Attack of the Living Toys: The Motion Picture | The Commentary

Hello there, and welcome to the commentary for Attack of the Living Toys, the motion picture by the one guy that made it.
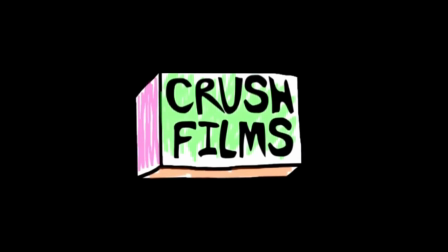[0:12]
Basically, I just thought I'd do one of these, since, as usual, it's a little hard to understand like many of my other videos, so I thought I could explain kind of what's going on,
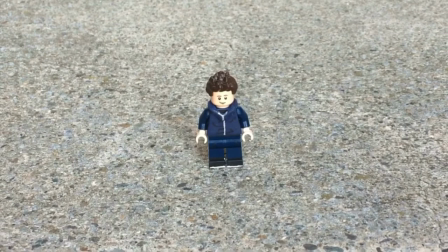[0:25]
watch along as well as add some interesting little facts or whatever the
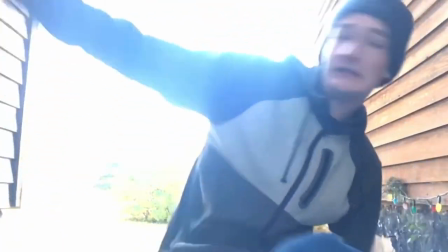[0:30]
scene i don't really like how it turned out the
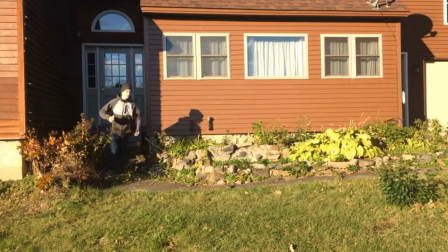[0:35]
legs all screwed up but this was actually one of the last things i thought up because the kitchen scene
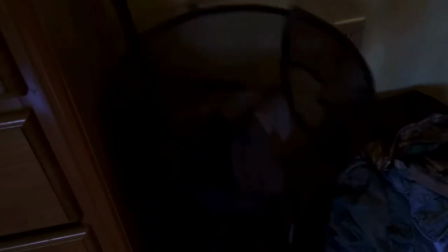[0:40]
was originally supposed to be the first scene but the script was
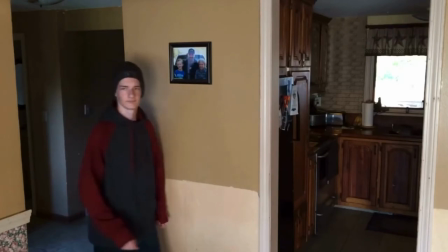[0:45]
i rewrote it like halfway through and i quickly filmed that first scene to kind of
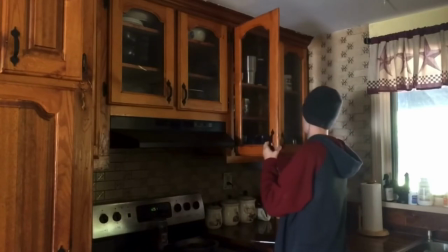[0:51]
get more of an idea of what I do Lego customizing just kind of make that clear hopefully.
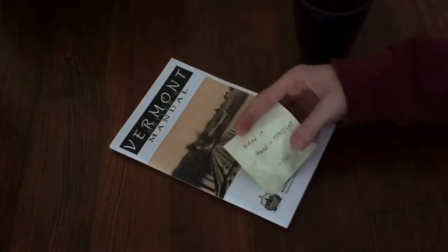[0:59]
Hopefully you can read these notes I tried to read them I tried to write
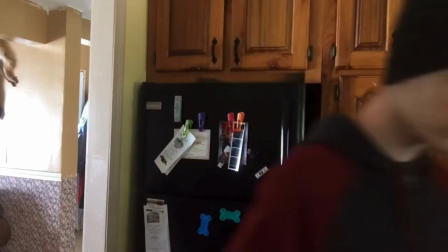[1:04]
them as clear as possible but the way I filmed them might be a little difficult
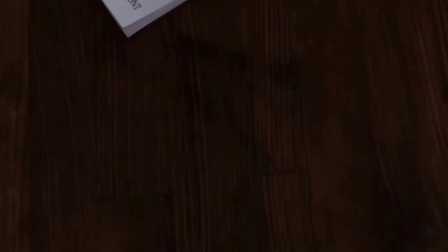[1:08]
obviously not in that shot but like right here hopefully you can read
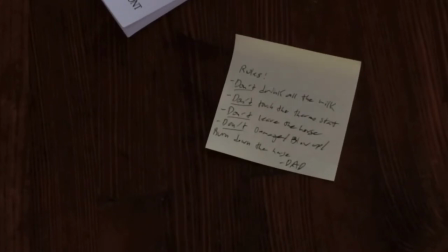[1:13]
that I hopefully I put it on screen long enough this
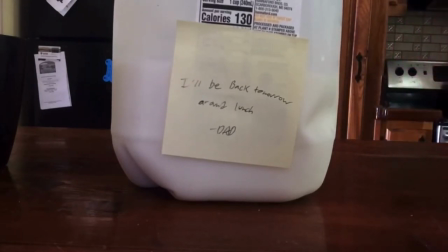[1:18]
one you can read i understand that one um yeah but this is a
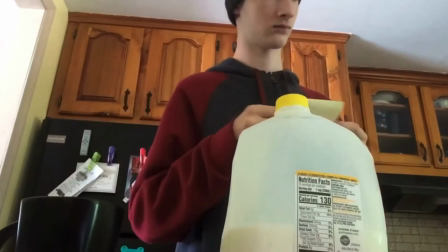[1:27]
pretty simple scene i probably should have put like a something in the background like some sort of noise because kind of just
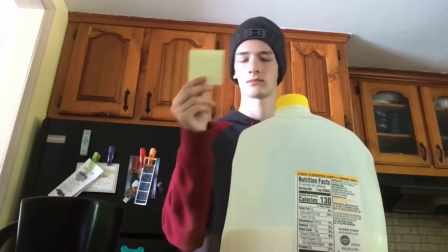[1:34]
silent for the most part it's not much going on and could at least like talk to myself
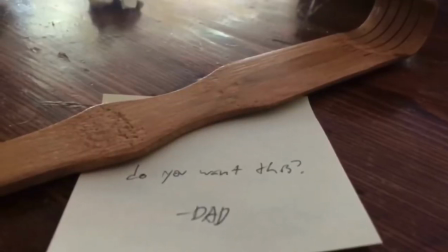[1:40]
as i was putting together the film i was thinking about doing a voiceover because I only talk twice in the entire movie.
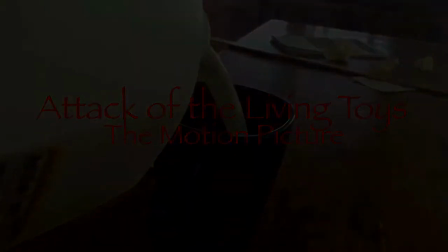[1:48]
I like that. Um, yeah, I, but I really don't like,
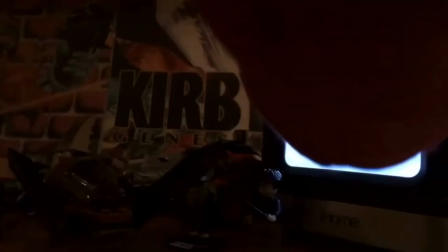[1:54]
I couldn't think of a good way to include voiceover that I didn't feel forced.
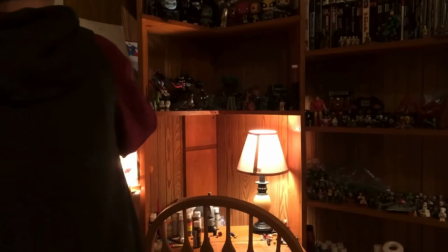[2:00]
And I also didn't know what I'd say. This is something with all my videos, actually.
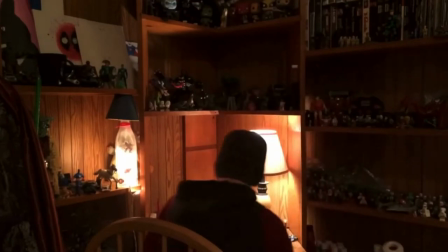[2:05]
I just can't think of anything that I'd say to make it not seem forced. So I'm silent for the most part,
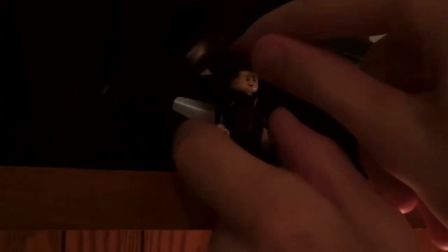[2:12]
except about myself but this song is royalty free
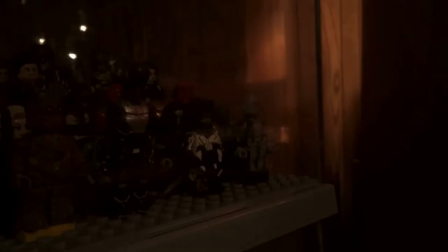[2:16]
it's probably the one song one recognizable song in this whole movie unless you know like a lot of piano music you might recognize one later but
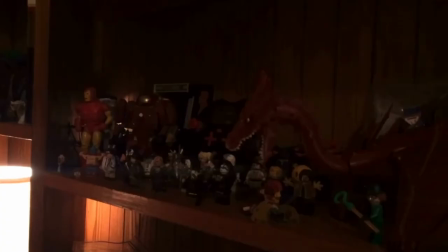[2:31]
i like this scene i think this is one of the first scenes that i filmed uh finding the
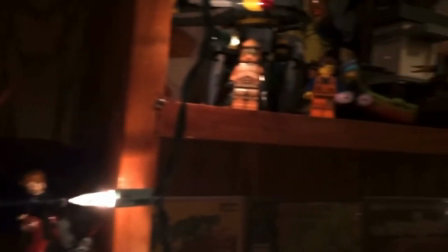[2:36]
alien running out in the woods finding it and running back those like four
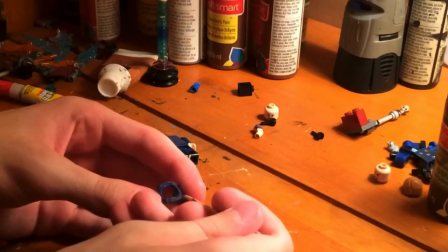[2:40]
shots i think those were the first thing that I filmed but I think this was like second this whole scene I
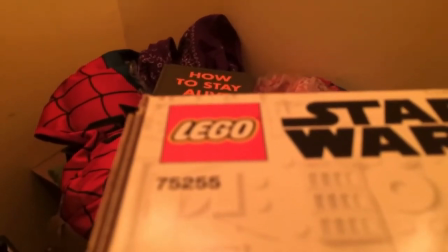[2:49]
filmed this completely out of order um and that's a little I probably wouldn't if I had to
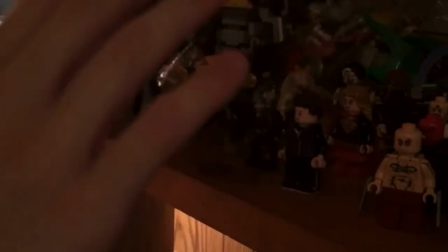[2:56]
do that again I probably wouldn't include that shot it's way too obvious what I'm trying to say but I like this shot.
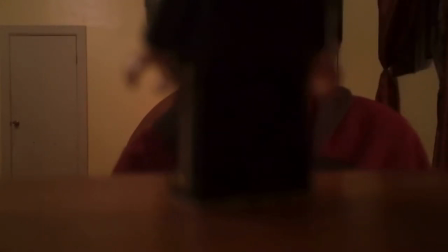[3:05]
Um,
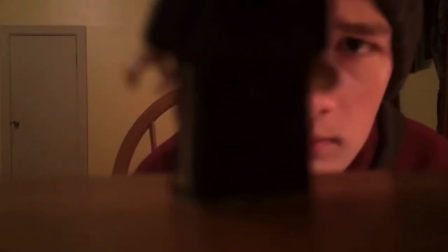[3:08]
yeah.
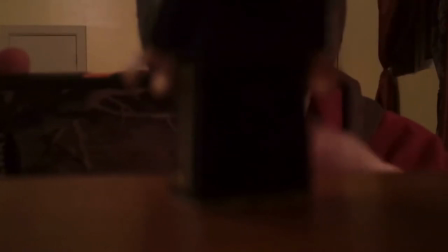[3:12]
There's actually no phone in that case, um, because I'm filming with the one phone that I had at the time.
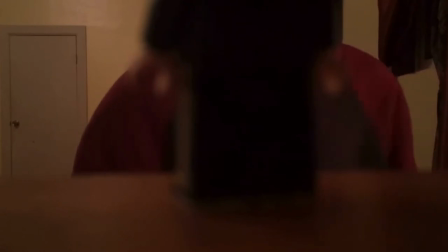[3:18]
I didn't think of using my other phone until halfway through filming, so in most of the shots with that phone, it's really just my case that I took off to film.